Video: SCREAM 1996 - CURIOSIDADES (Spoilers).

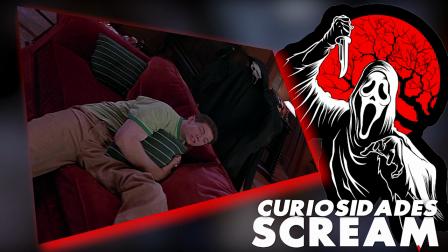Se trató de Skit Ulrich, que preguntó específicamente si podía usar el disfraz para esa escena.
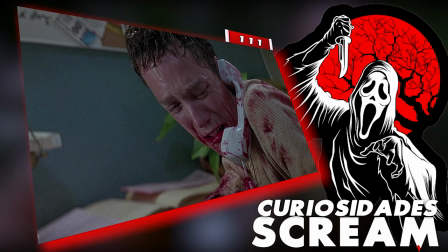Matthew Lillard improvisó, Mi mamá y mi papá se van a enojar mucho conmigo.
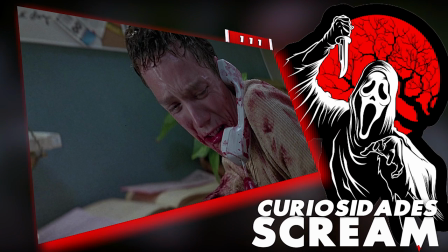El director Wes Craven pensó que era tan divertido que mantuvo ese diálogo en la película.
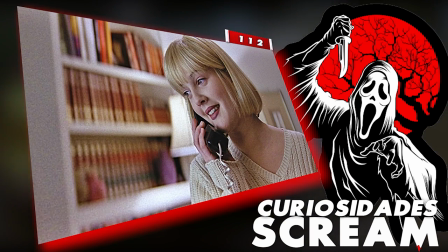Drew Barrymore fue elegida originalmente como Sidney Prescott, pero Drew insistió en que si interpretaba a Cassie,
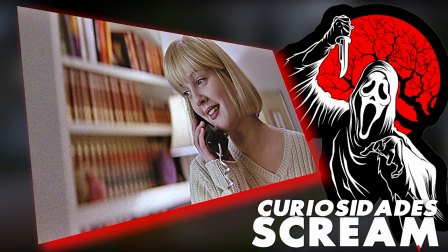una víctima, solo en la escena inicial, la audiencia pensaría que cualquier cosa podría pasar.
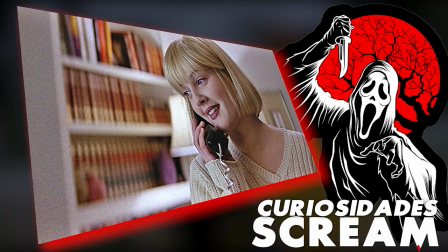Barrymore recibió la mejor facturación, apareció en el cartel y tenía la intención de engañar a toda la audiencia.
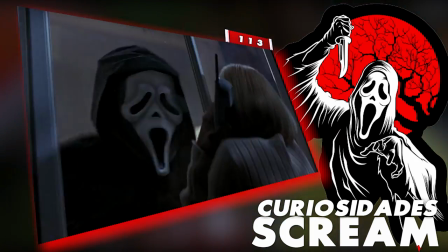Cuando el asesino golpea su cabeza a través de una ventana y Cassie lo golpea en la cara con el teléfono,
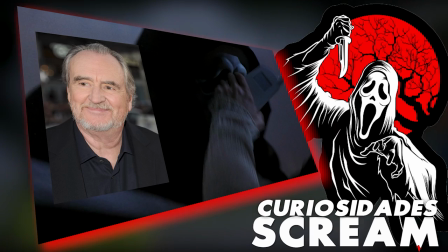era el director Wes Craven quien estaba usando el disfraz de Ghostface y quien recibió el golpe en la cara.
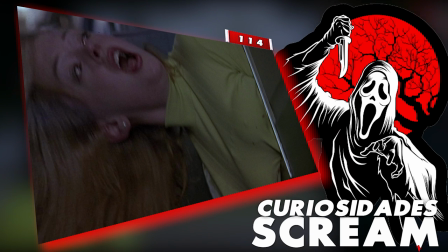Al firmar la escena de la muerte de Tatum, Ross McGowan se acercó a los productores y les dijo que no podía gritar. McGowan todavía intentó y logró hacer algunos gritos y chillidos.
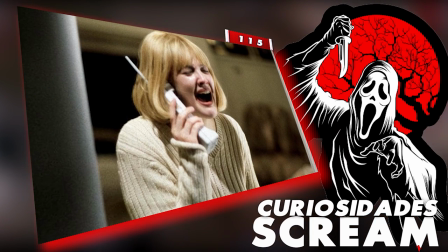En un momento durante la filmación de la escena inicial, alguien olvidó desconectar el teléfono que Cassie usó para tratar de llamar a la policía. Esto resultó en que los operadores reales y perplejos del 911 escucharan a Drew Barrymore gritar por su vida en el otro extremo.
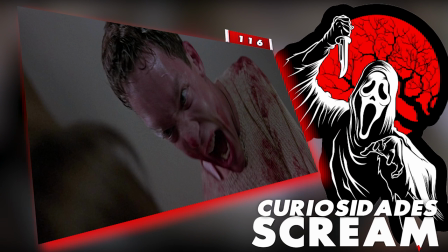Alrededor de una hora y cuarenta minutos, la línea de Stu siempre sentía algo por ti,
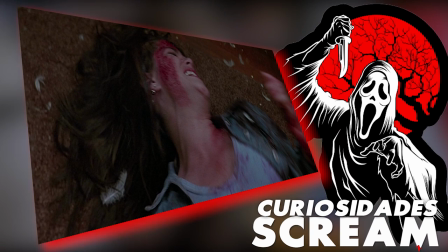Sid, y la respuesta de Sidney en tus sueños fueron improvisados por Matthew Lillard y por Neve Campbell.
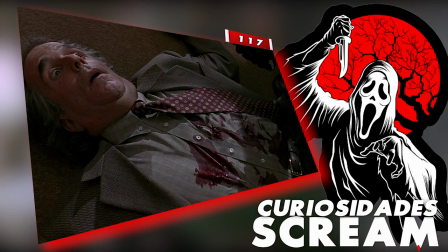La muerte del director Himbri se agregó a la película después de que el productor Bob Weinstein notó
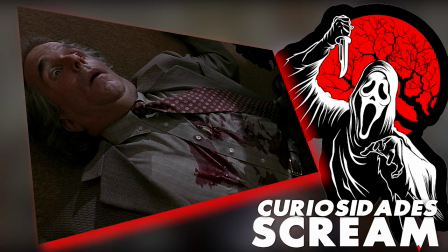que había unas 30 páginas en el guión donde nadie moría y le dijo a Kevin Williamson que alguien debe morir.
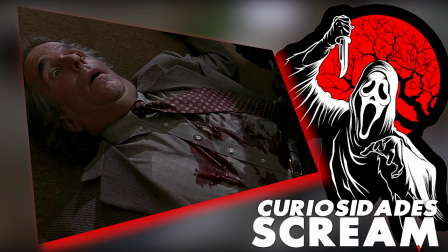Posteriormente la adición de la escena le dio a Kevin Williamson una buena razón para que
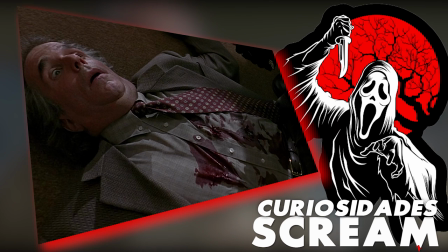todos los invitados de la fiesta abandonasen la fiesta cerca del clímax de la película.
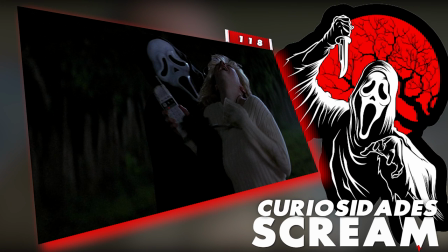La EMPA quería eliminar la toma gráfica de la asesina apuñalando a Casey Baker al principio,
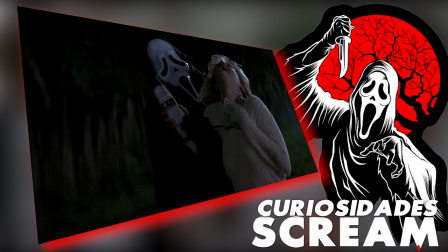pero el director Wes Craven afirmó que era la única toma que habían filmado, lo cual no era cierto.
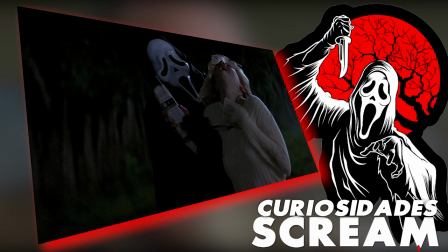La escena quedó intacta. Después de filmar la muerte de Tatum en el garaje,
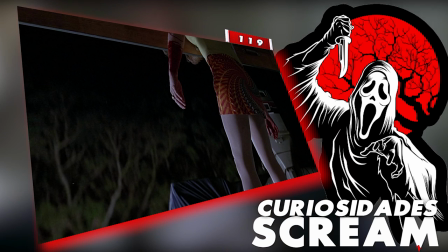Rose McGowan estaba amagullada en todo el torso y en el entrebazo por colgarse de la puerta para mascotas durante varias horas.
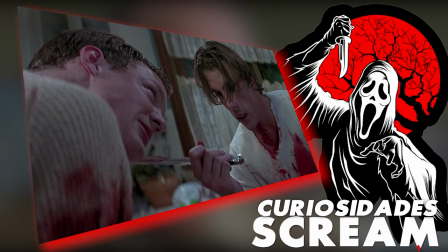Con respecto al motivo de los asesinos,
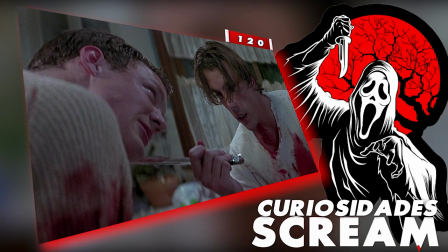Kevin Williamson sintió que era esencial que la audiencia supiera por qué los antagonistas se habían convertido en asesinos,
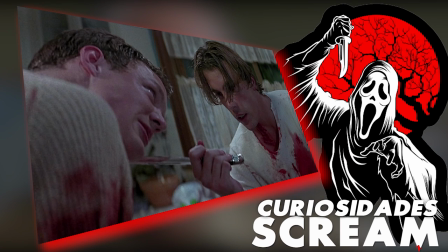pero también sintió que era potencialmente más aterrador si no tenían ningún motivo.
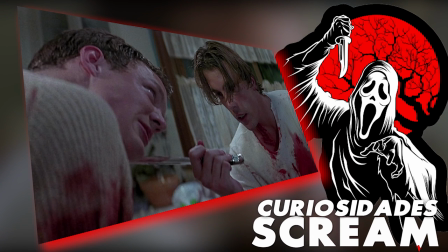Las opiniones en el estudio estaban bastante divididas entre quienes creían que se necesitaba un motivo
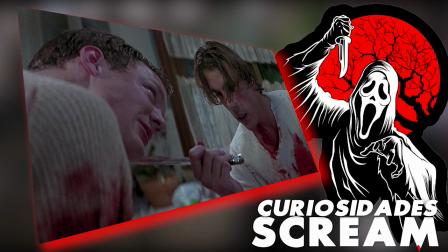para la resolución y quienes sentían que la acción daba más miedo sin ningún motivo.
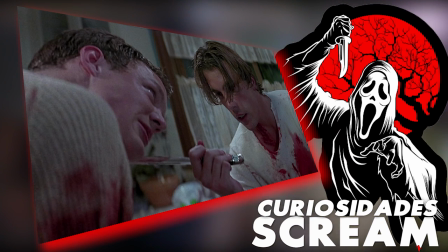Como había a dos asesinos, Williamson decidió hacer ambos. Billy Loomis tenía el motivo del abandono materno, mientras que el segundo asesino, Stu Macher,
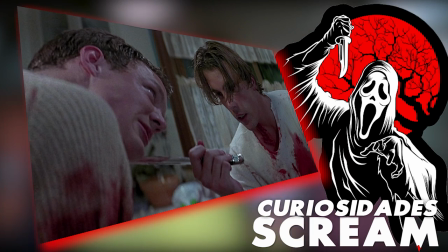sugería en broma que la presión de grupo era su motivo cuando se le solicita cuál era.
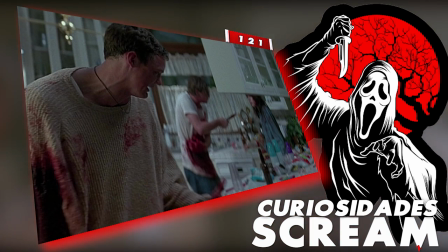Alrededor de una hora y 35 minutos, Matthew Lillard, es decir Stu, improvisó la línea,
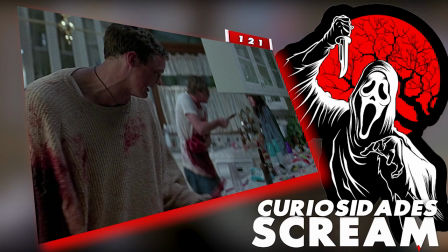jaja, Houston, tenemos un problema, cuando descubre que el arma no está.
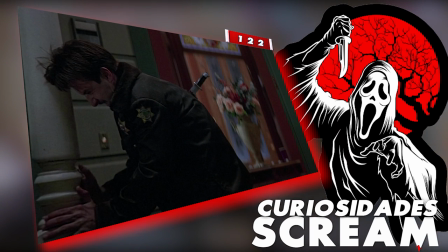Se suponía que Dewey moriría por la apuñalada en la espalda.
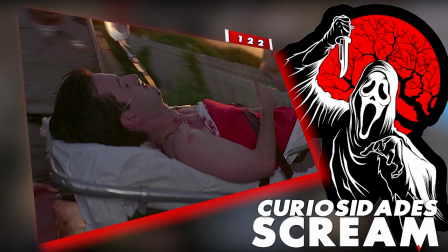Wes Craven filmó la escena al final de la película donde Dewey está vivo y lo llevan al hospital en caso de que cambie de opinión acerca de matar a Dewey.
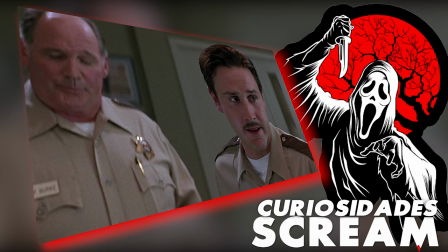A la audiencia de prueba de pantalla le encantó tanto el personaje de Dewey que Craven decidió agregar su escena de supervivencia en el montaje final.
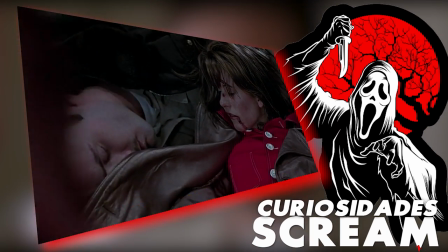Si observamos bien de cerca esta parte en la que Gale es noqueado por Billy,
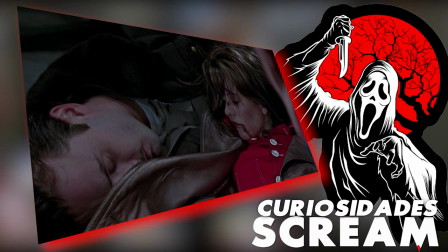puedes ver que Dewey no está respirando cuando Gale aterriza sobre él, porque Dewey estaba destinado a estar muerto.
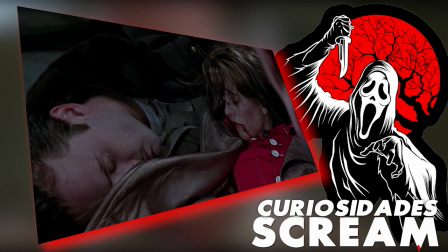Cada vez que se muestra a Dewey después de ser apuñalado antes de la escena final, se pretende que sea su cadáver, no el inconsciente.
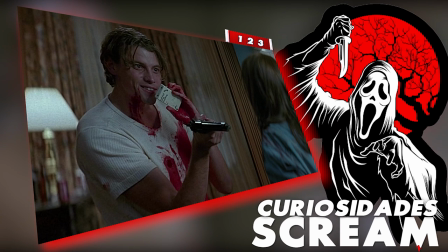Skip Udrich ha dicho en entrevistas que no tenía idea de que estaban en una comedia de terror durante la mayor parte del tiempo cuando lo estaban grabando.